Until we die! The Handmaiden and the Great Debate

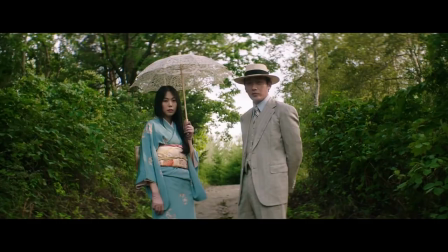Because the film does present a clear difference by showing that art is universal,
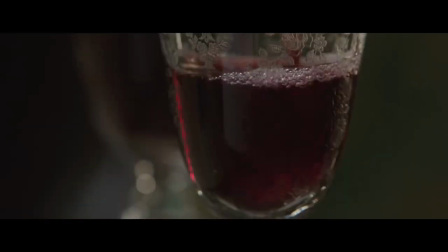easily accepted by everyone and nearly anyone who views it, even if we draw up different interpretations. And in its purest form, fetish is only of value to the person who holds it.
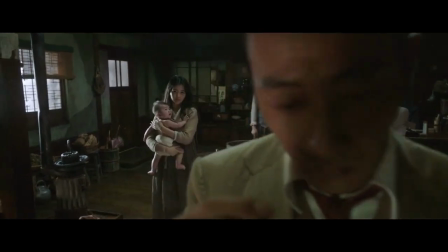Consider this scene in which we learn that Fujiwara has been working with Soki all along.
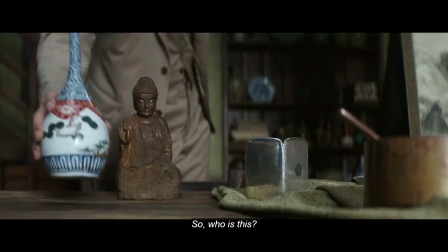Count Fujiwara presents Uncle Huzuki as a wooden sculpture, not just any ordinary wooden sculpture,
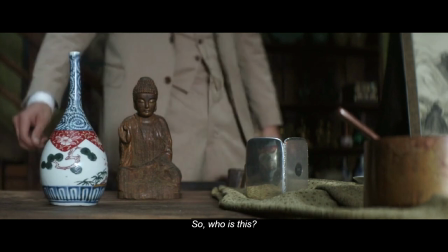but one that was possibly made during a period in time when rich nobles used them to hide their valuables.
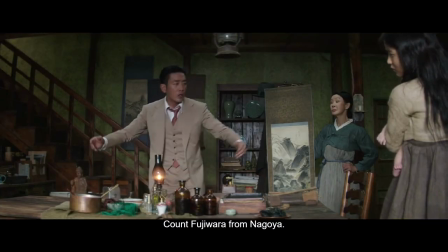In that case, you'd only know if one such carving had money inside it by opening it or breaking it.
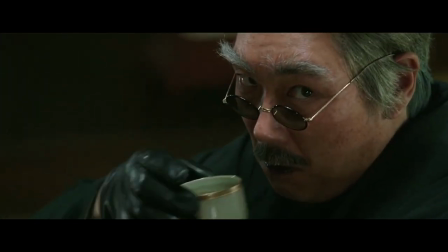This representation of Huzuki can refer to his fetish. In many ways, it may or may not offer any value.
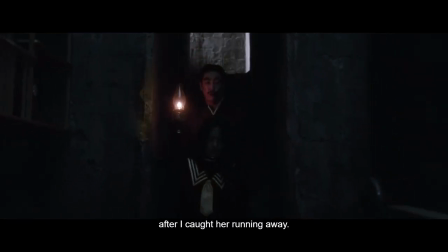And the film shows us that in the end, it offered no value to many people, including Uncle Huzuki himself.
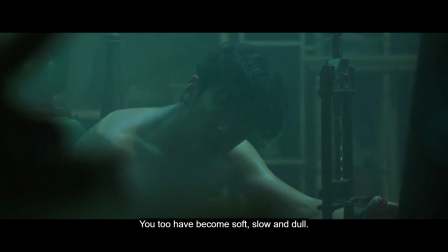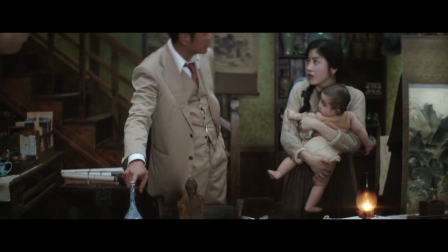So I admit that this is a hard topic to talk about and has no clear answer.
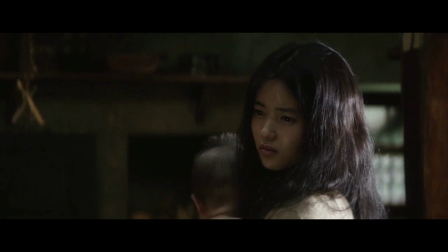But if we could bring up another scene, maybe it would help. This would be the image of the snake.
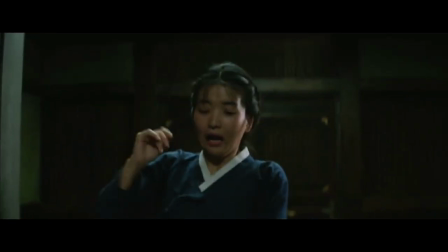Heavy! Heavy!
That sits between two spaces, between knowledge and innocence in a way.
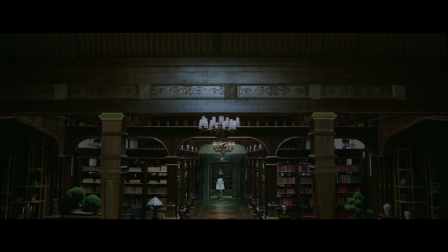This knowledge here being represented by the library as a space that most people are not allowed to go into.
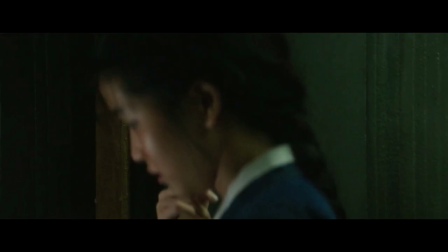It even has a metal gate that closes shut.
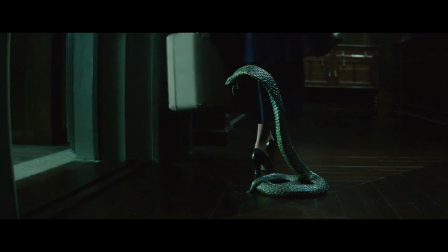In another way, the snake also represents how certain desires can take a hold of us.
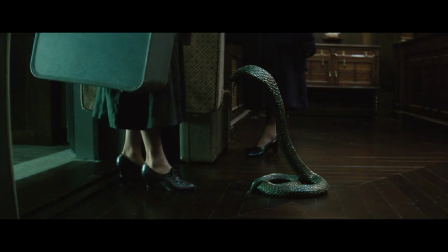This is to say, whether the snake is poisonous to you or not depends entirely on which side of the snake you linger.
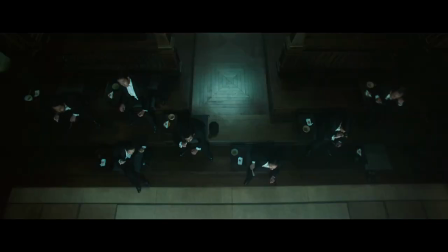This is further explored in the stories told to the men. In one of the most dramatic scenes, we see the portrayal of a fetish that results in death. Later on, in the moment of this death, fetish is represented by a basement, a windowless room in which we might just lose our ability to breathe.
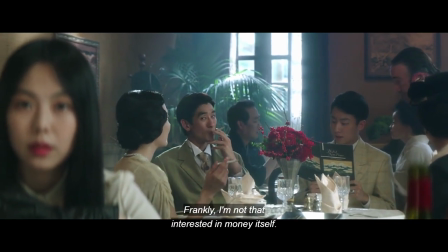There has been a subtle theme throughout the movie that can't go unnoticed. In fact, I only noticed it after a second viewing.
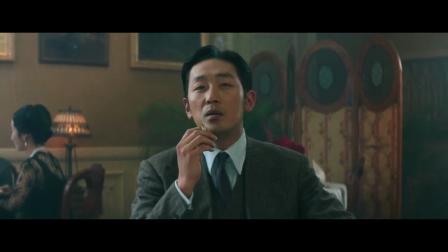And that is the breath, things that cling to us until we die.
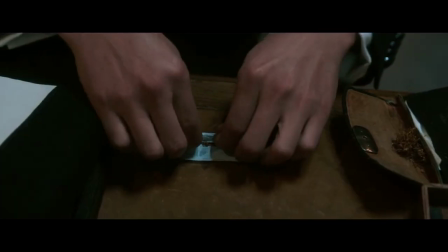In many ways, our breath is used to represent the current path we are on of either the scented flowers and perfumes,
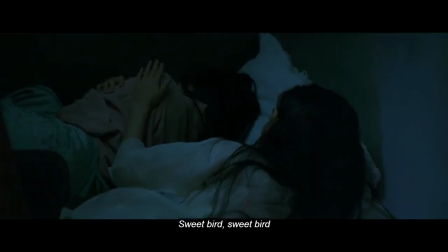or the open air, or even the poisoned smoke. It all starts with the scene where Suku sings about what scent it is that she's discovered,
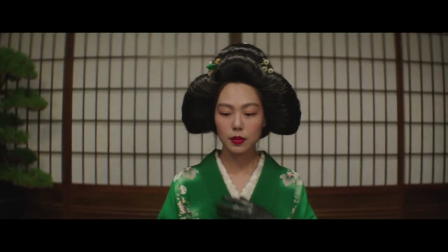to Hideko catching her breath after a long read in a troubled space, to breathing in the fragrance of a new life.
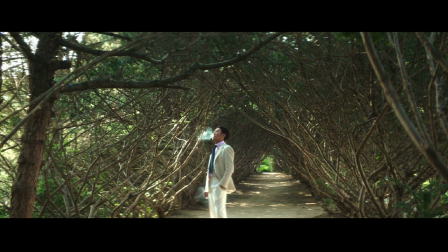To the clear white smoke Fujiwara inhales on a bright sunny day, unaware of the freedom that he has in that moment.
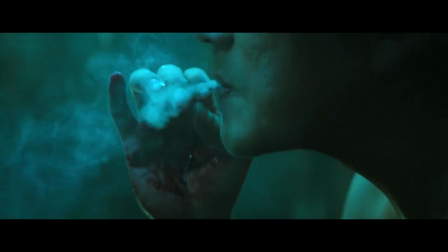To the blue poison of mercury he breathes in at the end that kills both men.
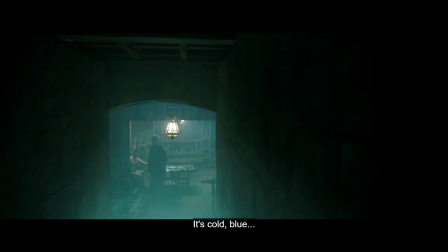Uncle Kuzuki calls it his smoke, and before dying suddenly in the haze, he actually considers it beautiful.
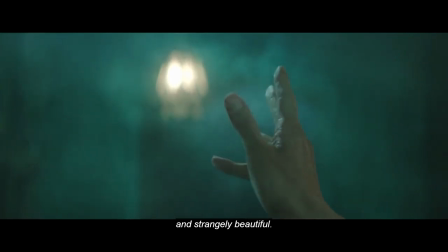This smoke therefore marks the manner of his life that lacked warmth or even a proper legacy to leave behind.
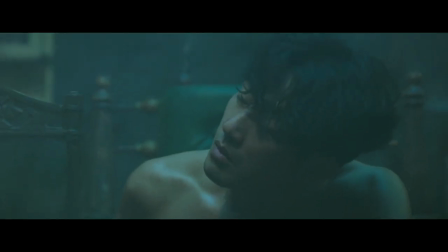And as the film ends, we hear the final breaths of these broken desires giving way to the freedom of open air.
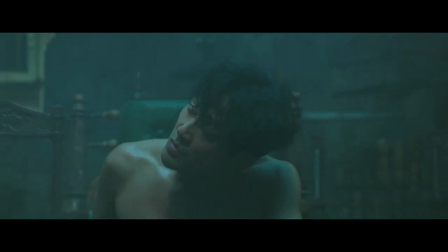It poses the question to us, what kind of life are you living until you die?
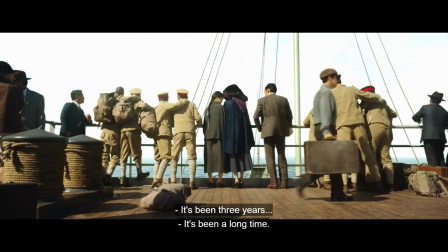But with the right breath, you can find that on the open seas, even soldiers can be seen at ease.
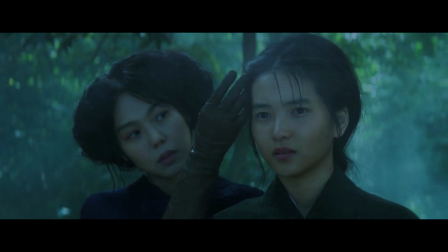There is a rather sad yet powerful way in which the film tries to remind us of our breath, and it's all about this tree.
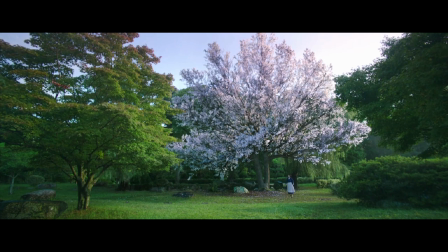The most beautiful thing in the entire movie, and yet one that is tainted with death.
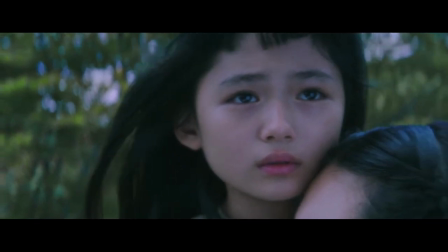And in a sad way, the impact of this is always looming over Hideko.
No.
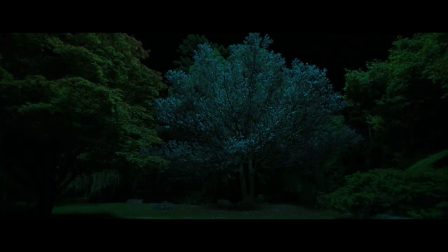But when the smoke wafts away, when there's a chance for clear air, it goes back to that beautiful symbol of a wonderful life.
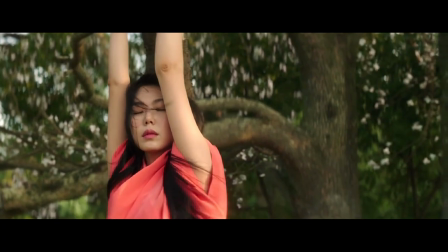And I sort of like that, because life can be tainted with horrible fog and horrible smoke,
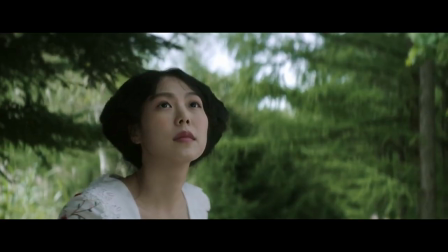but once you clear out the air, be willing to allow hope to touch you, and even freedom from negative thoughts.
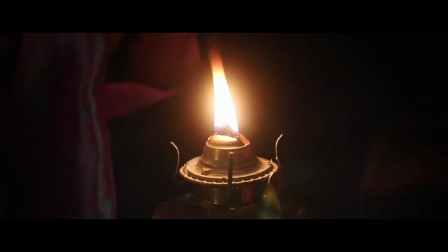You'll be surprised at the beauty that still lingers. A breath of value that will give our lives true meaning until we die.